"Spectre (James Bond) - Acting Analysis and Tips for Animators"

Welcome back to an active analysis and tips for animators and today I'm going to take a look at the movie Spectre. It's a James Bond classic. I say classic I don't know, I like all the Daniel Craig James Bonds.
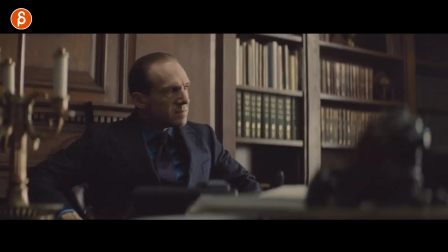8s
And today I'm going to take a look at character personality, we're going to take a look at status and hierarchy, character focus and importance and a bunch of stuff more.
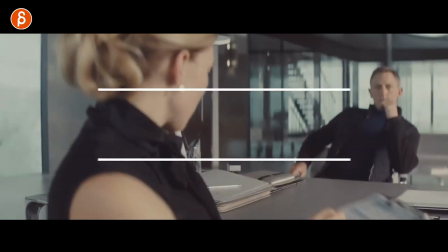16s
It's going to be awesome so let's go. This was one of those where I had actually only two notes and I went through the movie and I saw a bunch of other things. I think generally as an animator you should always look at a movie at any scene and take out what you could use for your shot not copying you don't want to be a ripoff but you can look at an idea of staging of a camera of a character move a personality trait usage with the prop there's so much where you can go into any movie and grab a moment and go that would be kind of neat to add to my shot in a different way tweak it to make your shot more original and this is what this whole series is about and speak of which
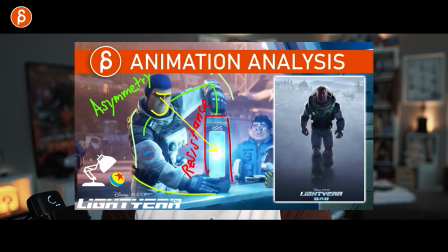51s
if you're new to this channel hi this is an acting analysis clip and i also do animation analysis clips i do animation lectures i do a bunch of stuff on this
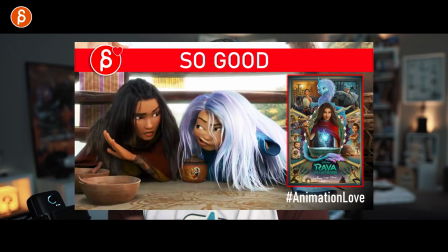58s
channel mostly all animation related with the uh odd every now and then different thing like a monkey allen unboxing but that's what it is check it out if you like it you can subscribe if you want if not maybe do it later i know totally up to you but let's get to the sequences and the first sequence is of course a classic james bond
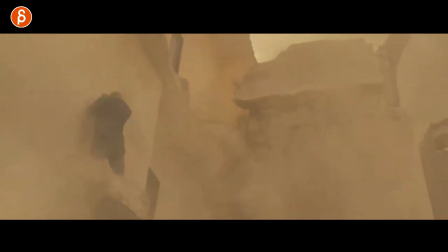74s
mayhem bunches of this is conveniently here for him to hold on to doesn't fall off either and then after all of this and just
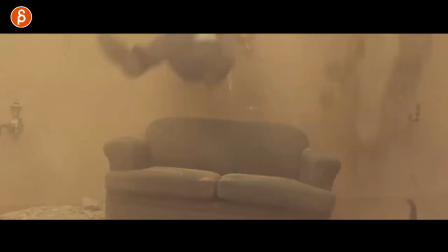81s
grab for a little bit he falls it's pretty high look at this i mean he would be falling on his butt if this couch wasn't there this would be
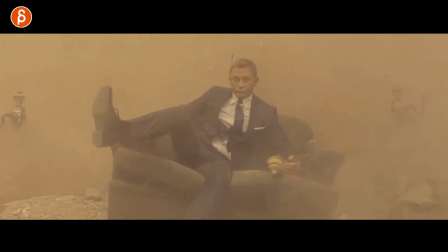88s
pretty painful but you have a comedic moment and he looks at this here
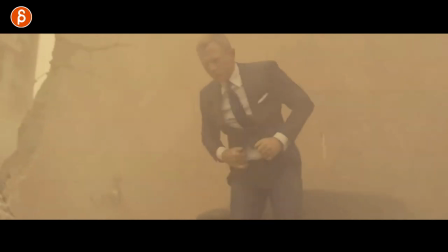93s
and then the classic moment of i gotta adjust my nice suit even
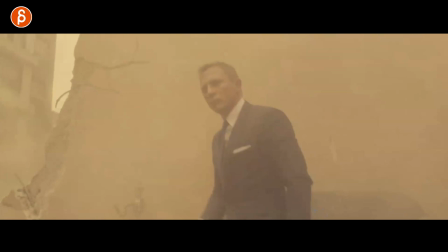97s
though there's full of mayhem and dust and carnage and why am i showing you this because this a besides being a cool mechanic shot where you have
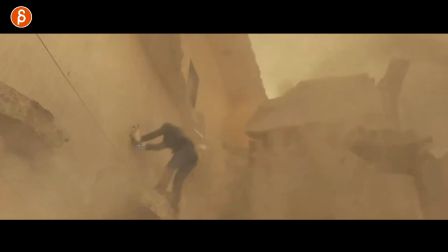106s
someone jumping from an elevated position to a lower position with interesting uh you know kind of a prop piece to hang on to potentially for
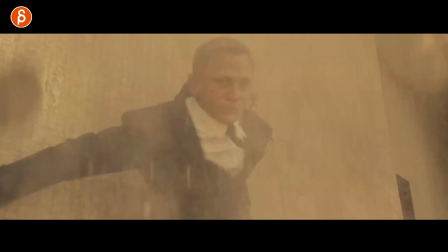113s
asymmetry or just a different type of mechanic i think that as an action shot is already cool or something where someone falls a bit out of control and
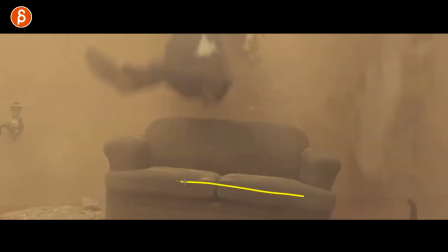121s
lands on something cushiony again this because couch is slightly like that you're gonna have a bit of a bounce this way this
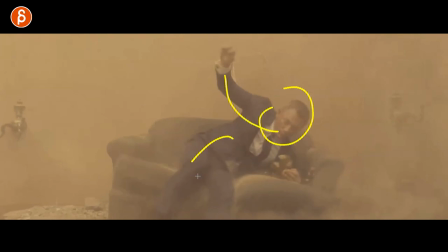127s
is great for asymmetry and just a change of direction it's also a fluffy a fluffy it's kind of a bouncy soft you can see this here the impact you're gonna have the compression down going this way there's a lot of cool stuff that you can take from this where what if my character lands
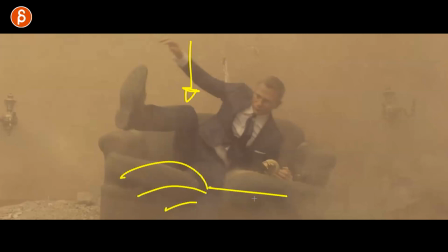143s
on something bouncy soft icy wood old wood wet wood like there's all kinds of stuff you can do and
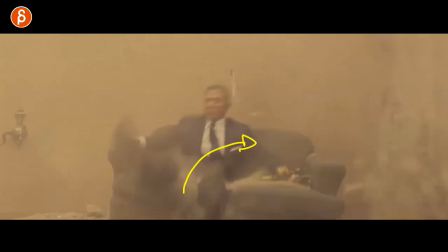151s
then on top of that this is really where i'm showing you this because you can have all of this you can have all the action moments of him jumping and
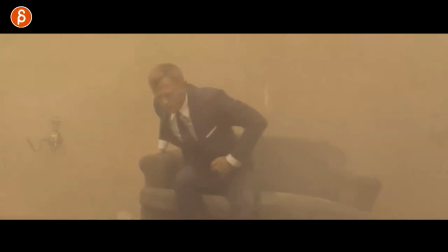158s
landing all really cool but after all of this how does a character react this is very james bond like there's another one here
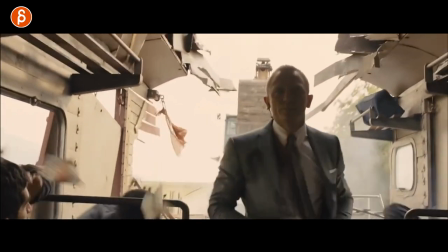166s
where he's on a train and jumps down and adjusts his cuffs classic it's there are many many scenes like this in James Bond movies but that's what I would take out of that
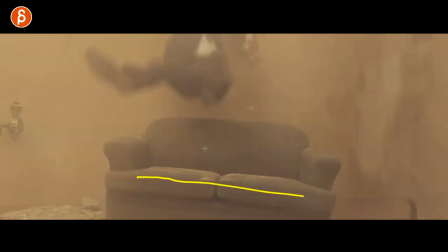174s
if you have a character face something pretty incredible in terms of action mechanics something potentially dangerous what will happen after
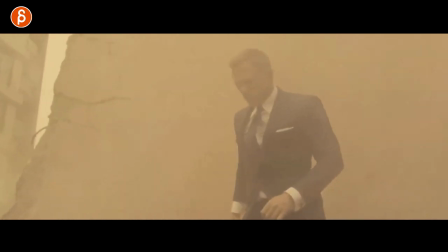183s
that what is their reaction to something to this and I think this will really show a character's personality and I think it add a little extra level
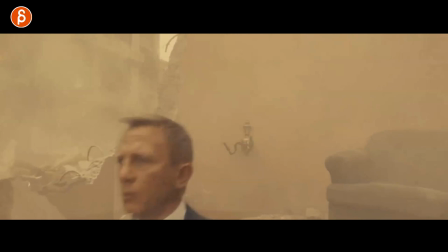189s
you know after all of this you adjust this you're like okay I'm gonna walk out how does that kind of bookend almost in a way It gives a little extra button at the end of your shot where you go, this was cool, cool mechanics. Oh, this person can animate. Oh, and then at the end, it was a really fun character trait that gives that extra layer of character animation.
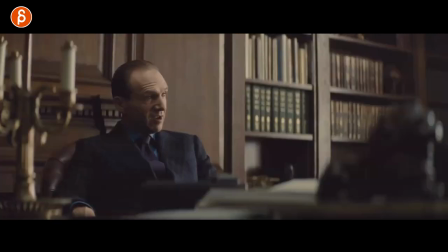206s
So it's not just movement, but there's more character to it. Next one is one that's, I mean, you can find this in any movie.
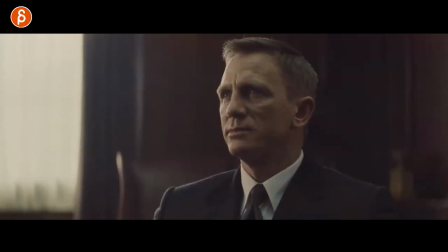211s
People are talking and then some person gets up and then it continues. But I wanted to pick this out again, just because it's fairly general.
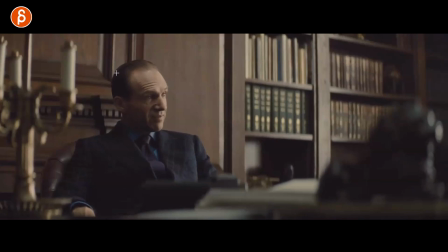218s
So I don't feel bad in terms of taking this and saying, hey, copy this.